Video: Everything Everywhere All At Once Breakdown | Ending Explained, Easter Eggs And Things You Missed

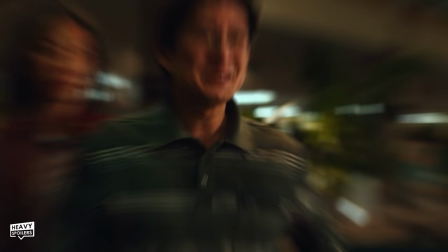(12:29)
A customer ends up complaining, and then later we see Wayman dancing along with him.
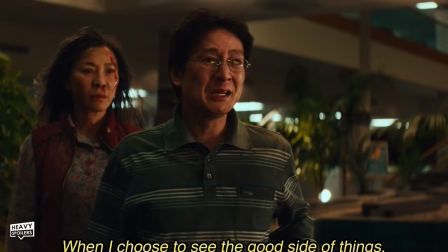(12:34)
Wayman's entire outlook on life is that people should treat people with kindness, and this is one of the first instances of this.
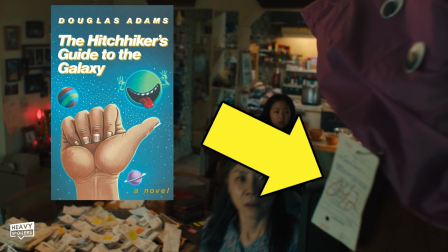(12:40)
Now Evelyn goes back into the room, and we see that the clothes bag she gets has a number 42 on it.
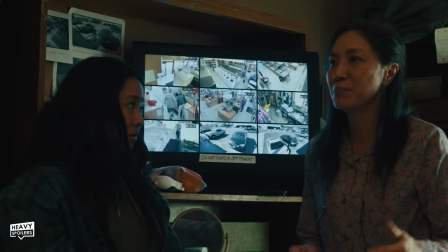(12:45)
This is potentially a reference to Hitchhiker's Guide to the Galaxy, in which we learn that 42 was the answer to everything.
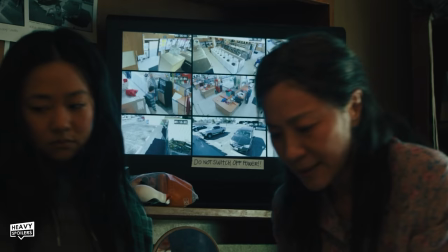(12:51)
Evelyn also drops a line here where she basically says that Wayman probably wouldn't have survived without her.
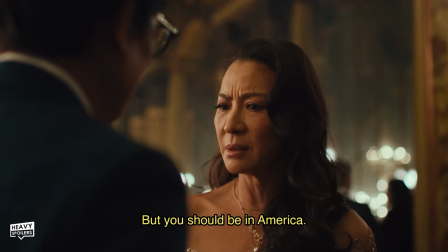(12:57)
However, in the movie Star Universe, we see what his life would have been like, and we learn that he's in fact been a successful businessman.
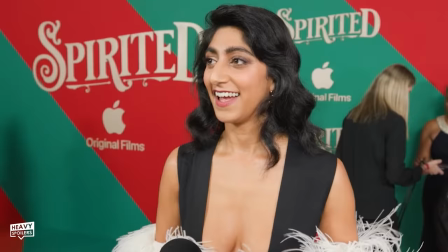(13:04)
Now in the laundromat, we can see a TV in the background playing a movie. This is starring Sunita Mani, who actually has a connection to the Daniels.
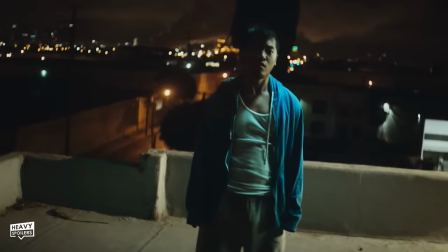(13:12)
Daniel Kwan directed the music video for Turn Down For What, and Sunita actually starred in this.
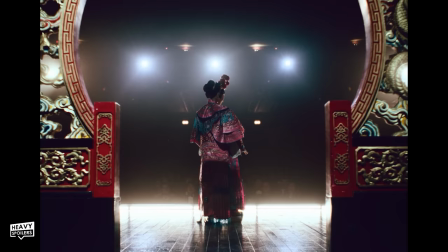(13:18)
Evelyn turns around, and we can see a little advert up for singing lessons with her.
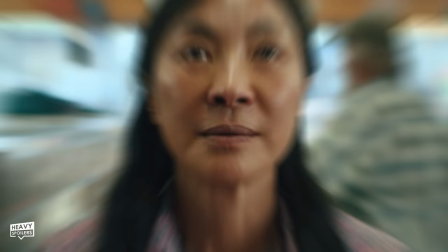(13:22)
As we discussed earlier, there exists a world in which she became a singer, and the theme that Evelyn is multi-talented is something that's laced throughout the film.
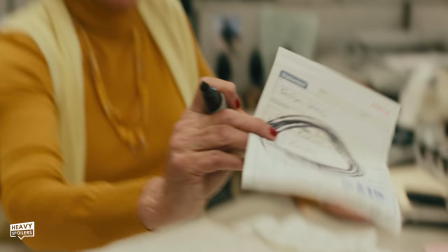(13:30)
In the IRS building, we also see that she's tried to claim a lot of her hobbies as business expenses.
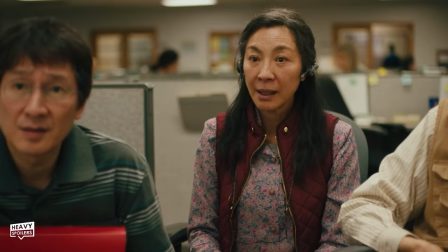(13:35) As to how, as a laundromat owner, a karaoke machine could constitute a business expense.
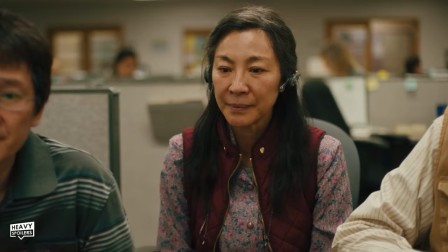(13:42) You're also a novelist and a chef. Last time you talked, a singing coach and a Watsu technician.
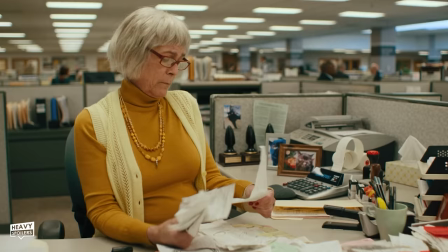(13:51) I'm sorry. What?
I love this little touch as it shows how many interests that she has, and it foreshadows all the different versions of her across the entire multiverse.
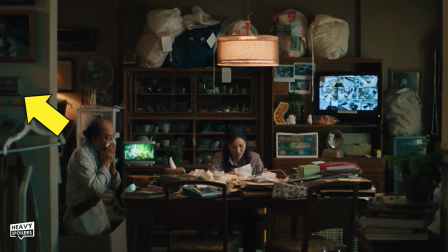(13:59)
Evelyn sits down with her father at the table, and to cement the googly eyes thing, we see some above the coat hanger for her father and two bags above her.
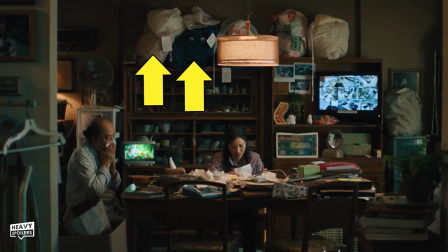(14:07)
The blue one has big googly eyes on it, and to the left of it, we can see the white one, which has them too.
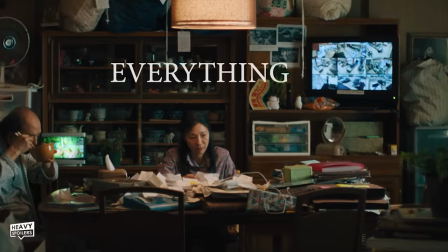(14:13)
There are actually three people in this scene, as we have her father Gong Gong, Evelyn, and if you look in the mirror on the right, you can see Wayman in the reflection.
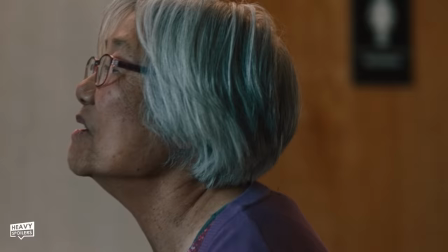(14:21)
We then go to the IRS, where Wayman sees an elderly couple kissing each other.
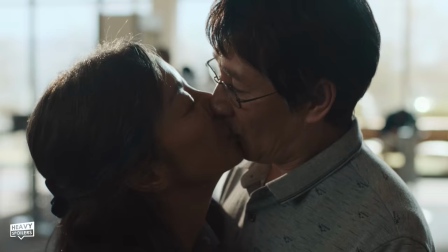(14:25)
This is a life that he very much longs for, and it's brought full circle at the end of the movie when Evelyn and Wayman kiss in the same spot.
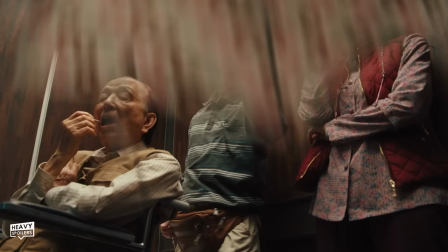(14:33)
In the elevator, Alpha Wayman takes over, and he pops up an umbrella with donuts on it,
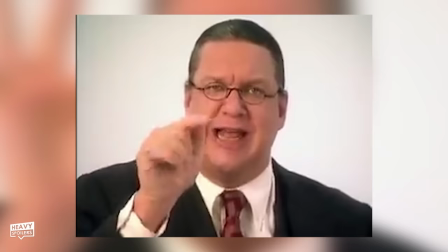(14:39)
which, look, it's not exactly a bagel, but it is bagel-shaped, and we're still going to be doing more circles in the video,
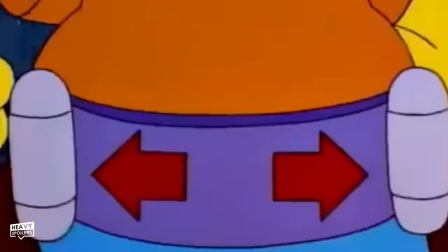(14:44)
so shut the f*** up. Now, Wayman gives her the choice to turn left or right, and it's decisions like this that create vastly different lives for people.
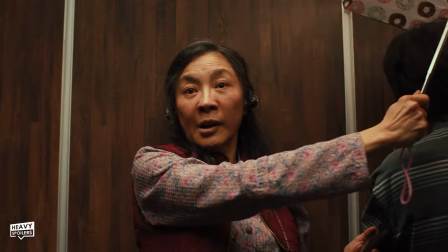(14:52)
One minor change can have massive repercussions, and we see Evelyn's life playing out in front of her.
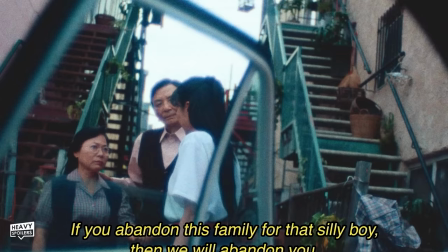(14:58)
Her father was disappointed she was a girl,
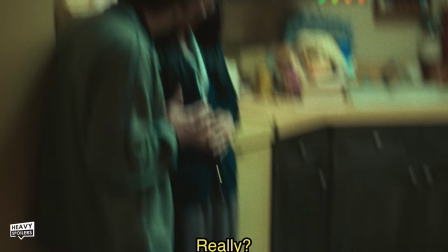(15:00)
and she chose to move with Wayman to America to open up a laundromat. She gets pregnant with Joy too, who of course is also a girl,
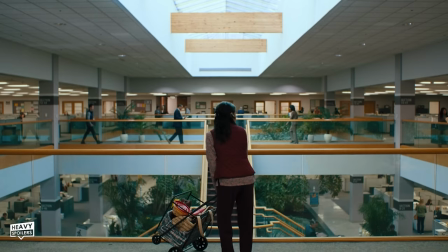(15:07)
but in an opposite to her father, Wayman is actually happy. Rather than going to the closet, Evelyn carries on, and we see the staircase where it all goes down at the end.
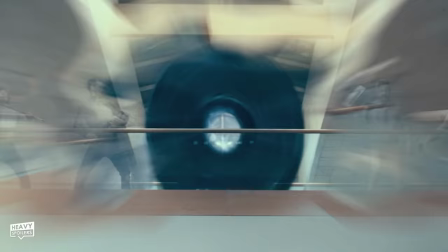(15:16)
Daniel Kwan actually cameos in the climax, and he's the first person to be sucked into the black hole bagel.
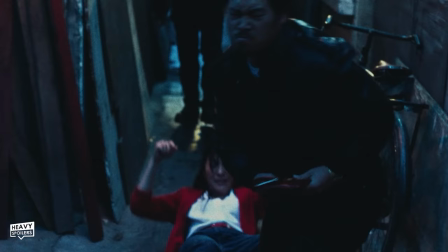(15:23)
He also appears during the Hollywood scene, and he's the first person who's clapped in the face by the Kung Fu Master after robbing Evelyn down an alleyway.
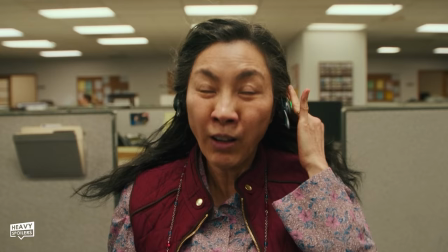(15:31)
Now, upon the travel to an alternate reality being activated, Evelyn looks into a round circular mirror.
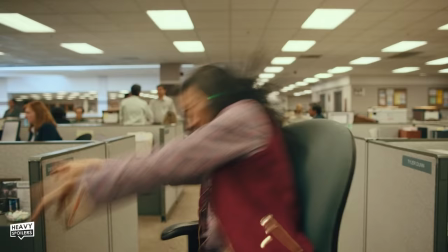(15:36)
She's then pulled back through the office,
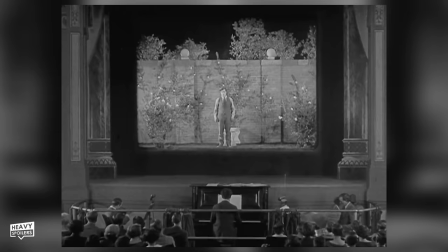(15:38)
and the creative team said they did this to reference the Buster Keaton film Sherlock Jr. This had a scene in which the background for someone changed,
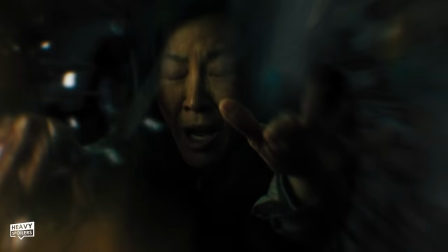(15:45)
whilst the character in it managed to stay static.
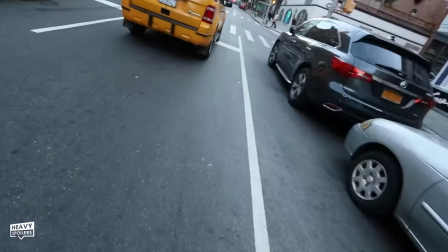(15:48)
It's something that happens throughout the film, and the directors captured a lot of the backgrounds by just walking through the streets of New York and filming stuff on a GoPro.
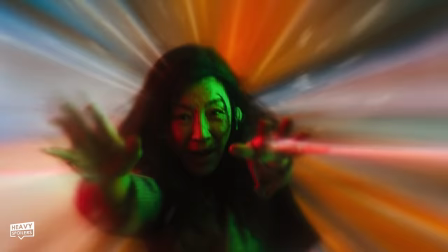(15:56)
This was then sped up with Michelle Yeoh being over a green screen, which added to her being pulled through the realities.
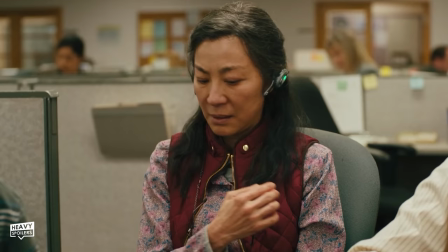(16:02)
In the cupboard, she jumps back and forth between worlds, and we get some amazing lines of dialogue that reflect one another.
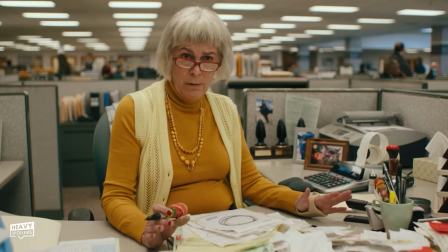(16:08) But I cannot imagine anything mattering more than the conversation we are now having.
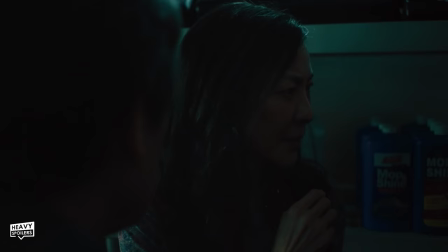(16:16) But nothing could possibly matter more than this conversation we're having right now concerning the fate of every single world of our infinite multiverse.
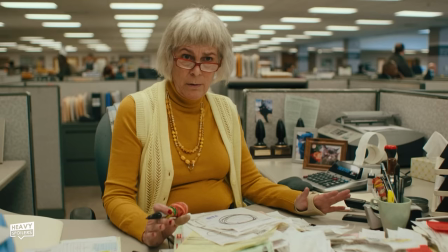(16:23)
Deirdre, well, we call him Deirdre. In the film, they call him Deirdre. So sorry if I keep getting that wrong.
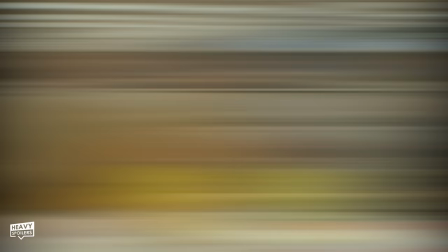(16:28)
Deirdre's awards also look like butt hugs, which we'll say because YouTube's been demonetizing me recently.